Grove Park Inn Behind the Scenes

We got asked by the Grove Park Inn to do a 30 second TV spot and man we were super excited.
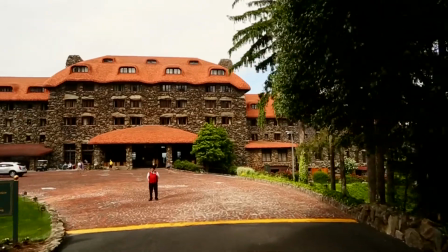0:25 The client's goal for this whole project was to showcase the new. They're undergoing tremendous renovations right now at Grove Park and they need to get a visual out there.
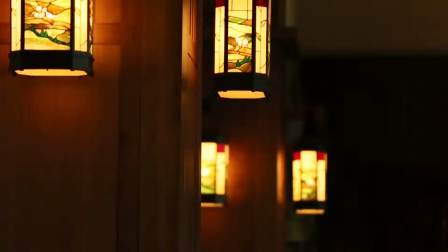0:38 They had a pretty defined look that they wanted. They wanted something that was sort of elegant and classic, you know, that really showed off the space. Production quality was key on this job. I mean, it's the Grove Park Inn. They are like the icon of excellence and quality. They have done lots of high-end photo shoots and, you know, picture quality wise, that's what they're expecting in a TV commercial. So really the only way to make a shoot like this happen at all is to really put a lot of time and effort into the pre-production and planning.
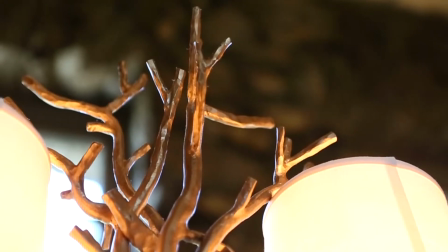1:10 You know, we had multiple scouting trips, walked around, taking notes, looking at every single shot.
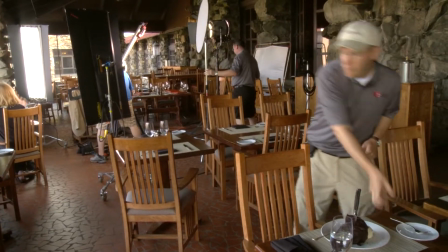1:16 The props here are delicious.
First thing in the morning as we're unloading trucks and setting up lights and track and dolly,
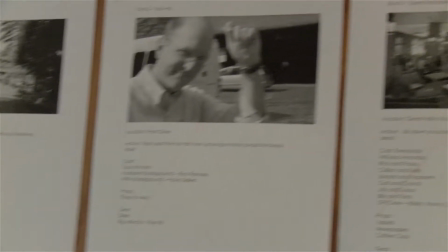1:25 I'm also setting up our master wall in one of the hallways where we had our schedule set up.
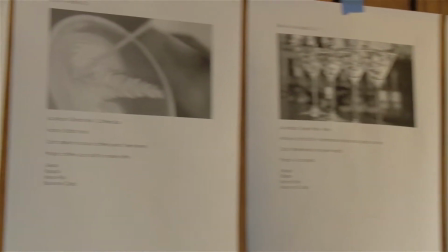1:32 So it was great to run up to this wall, look at this big map of the day and find out exactly where you're gonna be and exactly what you're supposed to do.
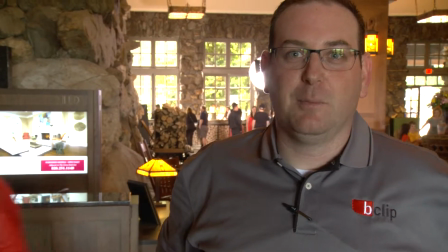1:41 Alright, so it's a quarter to ten. I believe we're on like our seventh or eighth shot. We're actually on schedule, which is surprising. We used the Canon 5D Mark III for this shoot.
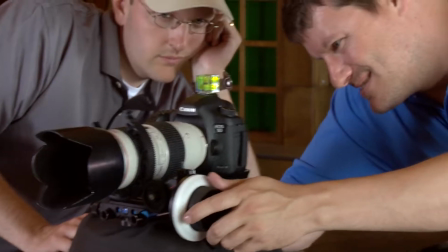1:55 Part of the reason that we chose to use the 5D was they wanted there to be a cinematic feel.
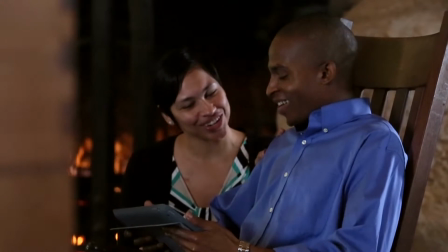2:00 So not only does the camera offer like a very light sensitive sensor
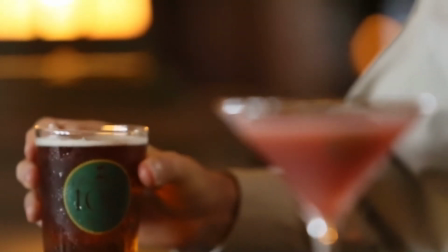2:05 for shooting in darker places But it also afforded that cinematic look, you know, that people are accustomed to We are at the Grove Park Inn main ballroom Drinking Red Bull since we've been up since 430 this morning. I normally don't drink Red Bull But I am now.
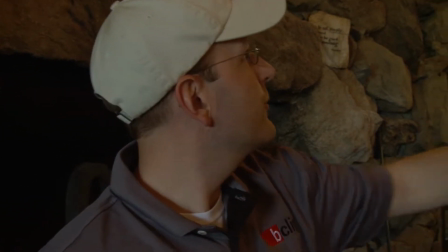2:26 So we're getting ready to do our wide master shot of the Great Balls the jib up on a riser,
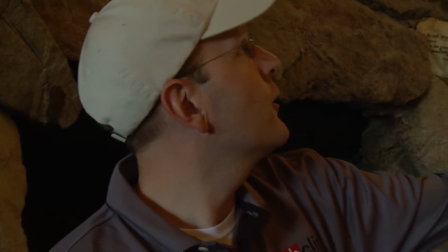2:32 so I think we're going to get probably about 15-20 feet up in the air.
He's lying.
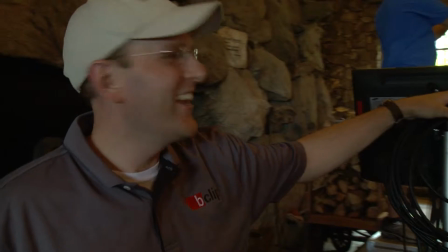2:37 This is Mike. Nothing he's saying is true.
And I think it's going to be a pretty awesome shot.
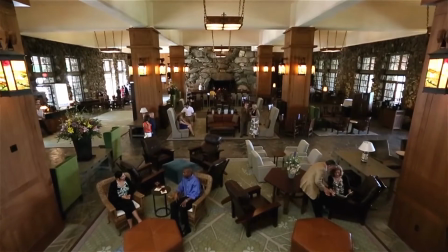2:42 The big wide master shot of the Grand Hall, I didn't want to fire in lights and make it look lit. I just needed a little bit of exposure lift on the front of the shot. So basically just took the HMI and bounced it off the ceiling,
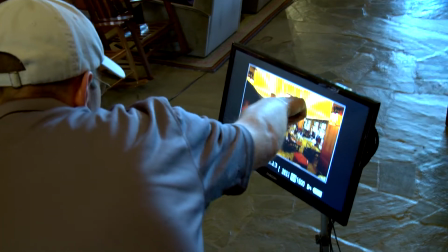2:57 it's like the oldest trick in the book. and it gave us just a little lift in exposure and still left the rest of the room looking natural. We had our whole cast in it, so I'm putting actors in different places like, okay, you go here, and on action, you're going to walk across this way, and you're going to walk across this way, and you guys are going to be reading a newspaper, and you guys are looking at the columns, and we had to kind of make a big announcement to all the guests.
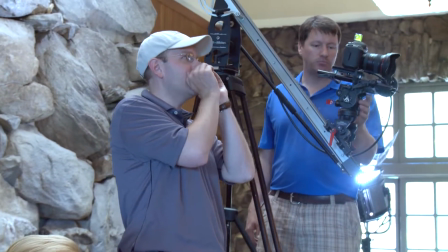3:23 Alright ladies and gentlemen, we're about to shoot a very wide shot for a commercial we're doing for Girls Party. So if you're in the Great Falls, you will be in the shot.
My favorite shot is of Will and Amanda Fitz.
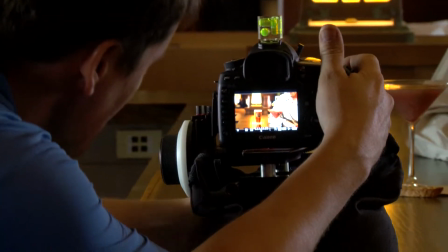3:39 First of all, they're just pretty people. And we shot down the bar. They're kind of having cocktails,
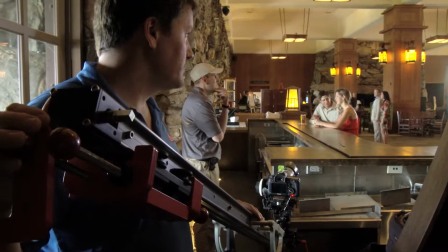3:46 so you had this really pretty light dappling through the cocktail glasses. and you had a little bit of light kind of shining off the shiny bar in the foreground. It was just, it was, I think, one of the prettier shots of the day.
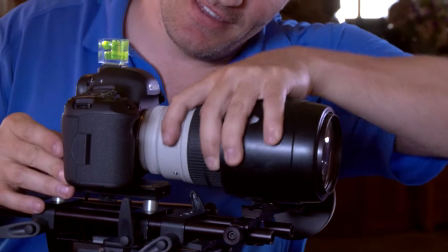4:00 So all the gear is cool and the cameras are cool and the lenses are cool and all the toys, but ultimately,
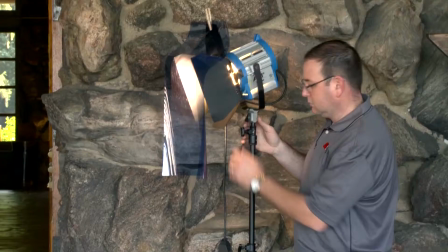4:06 you know, you've got to have a crew that knows how to use it to pull off a good shoot. When you see the spot, I think that you'll see that we really tried to pull that off, and I hope we did.